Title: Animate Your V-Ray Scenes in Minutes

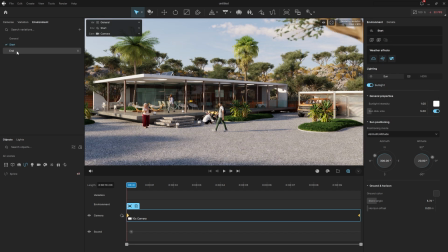(4:07)
Naturally, I'll enable wind for both environments.
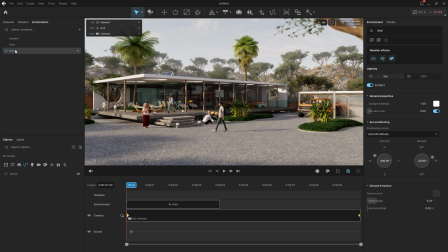(4:12)
With those set, I can drop them onto the timeline and adjust their interpolation and transition timing. We'll customize the duration of the transition so the environment shifts smoothly from the starting setup to the ending one.
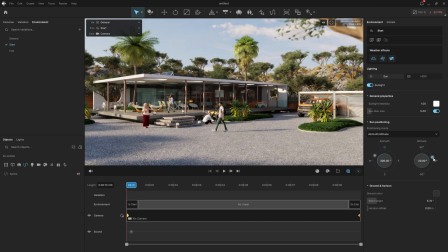(4:31)
Another detail to animate is the sun position, which is also part of the environmental settings.
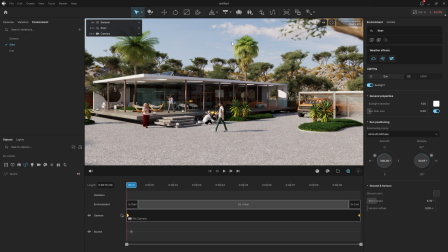(4:37)
It can really help enhance realism across the transition.
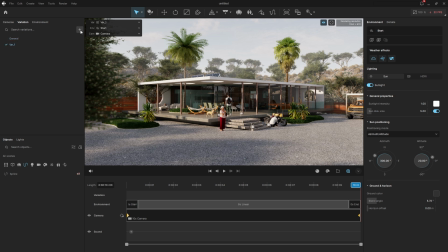(4:43)
We can also animate scene variations. Let's start with an open house setup.
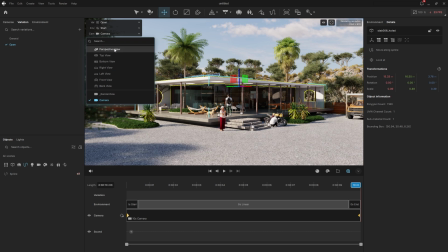(4:48)
I'll select various elements of the house and move them upward to simulate a building animation.
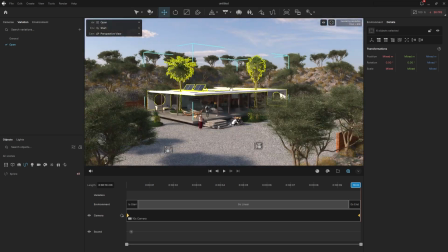(4:56)
roof sections, and ceiling elements will lift above the structure,
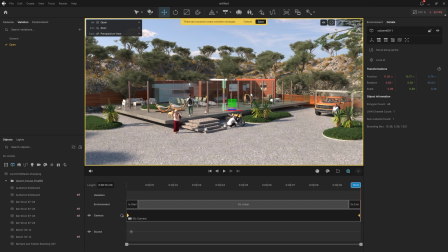(5:01)
while columns will rise from below, giving the effect that the house is emerging from the ground.
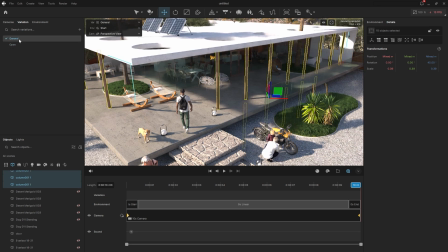(5:10)
Once the open variation is set, we'll save it. Then, I'll create a closed variation from our general variation.
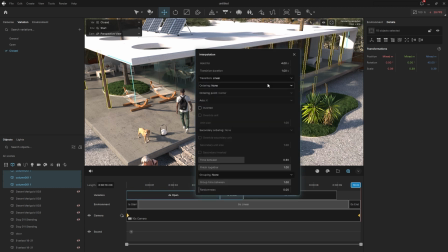(5:20)
Both variations can be added to the timeline, and we'll define the interpolation and transition settings to blend between them. We'll also reorder the objects for a more artistic animation flow.
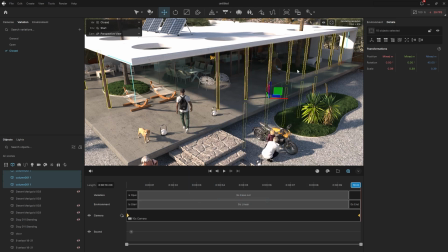(5:30)
Thankfully, there are presets available that help orchestrate that in a visually pleasing way.
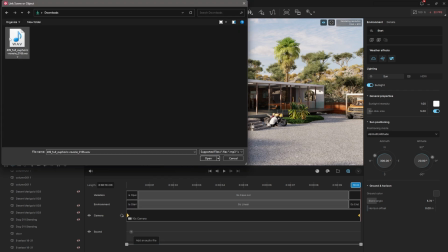(5:38)
Let's drop in the soundtrack for our short cinematic. It's simple. Just choose a WAV file and position it, then cut it as needed.
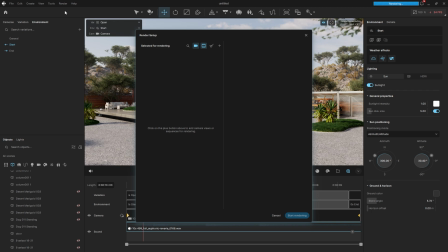(5:49)
Once everything looks good, we're ready to render the final sequence. There are a few options we can adjust, like increasing render settings for quality.
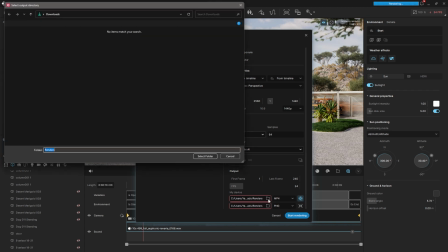(6:03)
We'll set the output folder and choose the file type for export.
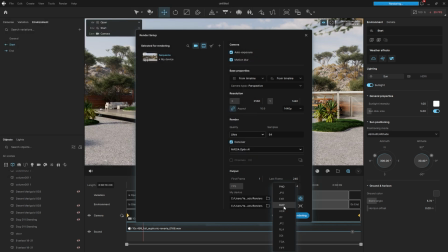(6:10)
MP4, PNG sequence, and other formats are supported. We can also export additional render channels for post-production work later. And now, we hit render. With Envision, your V-Ray scenes don't have to stay static.
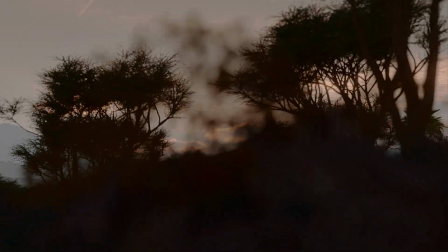(6:26)
Click the link in the description to try the V-Ray plus Envision workflow today.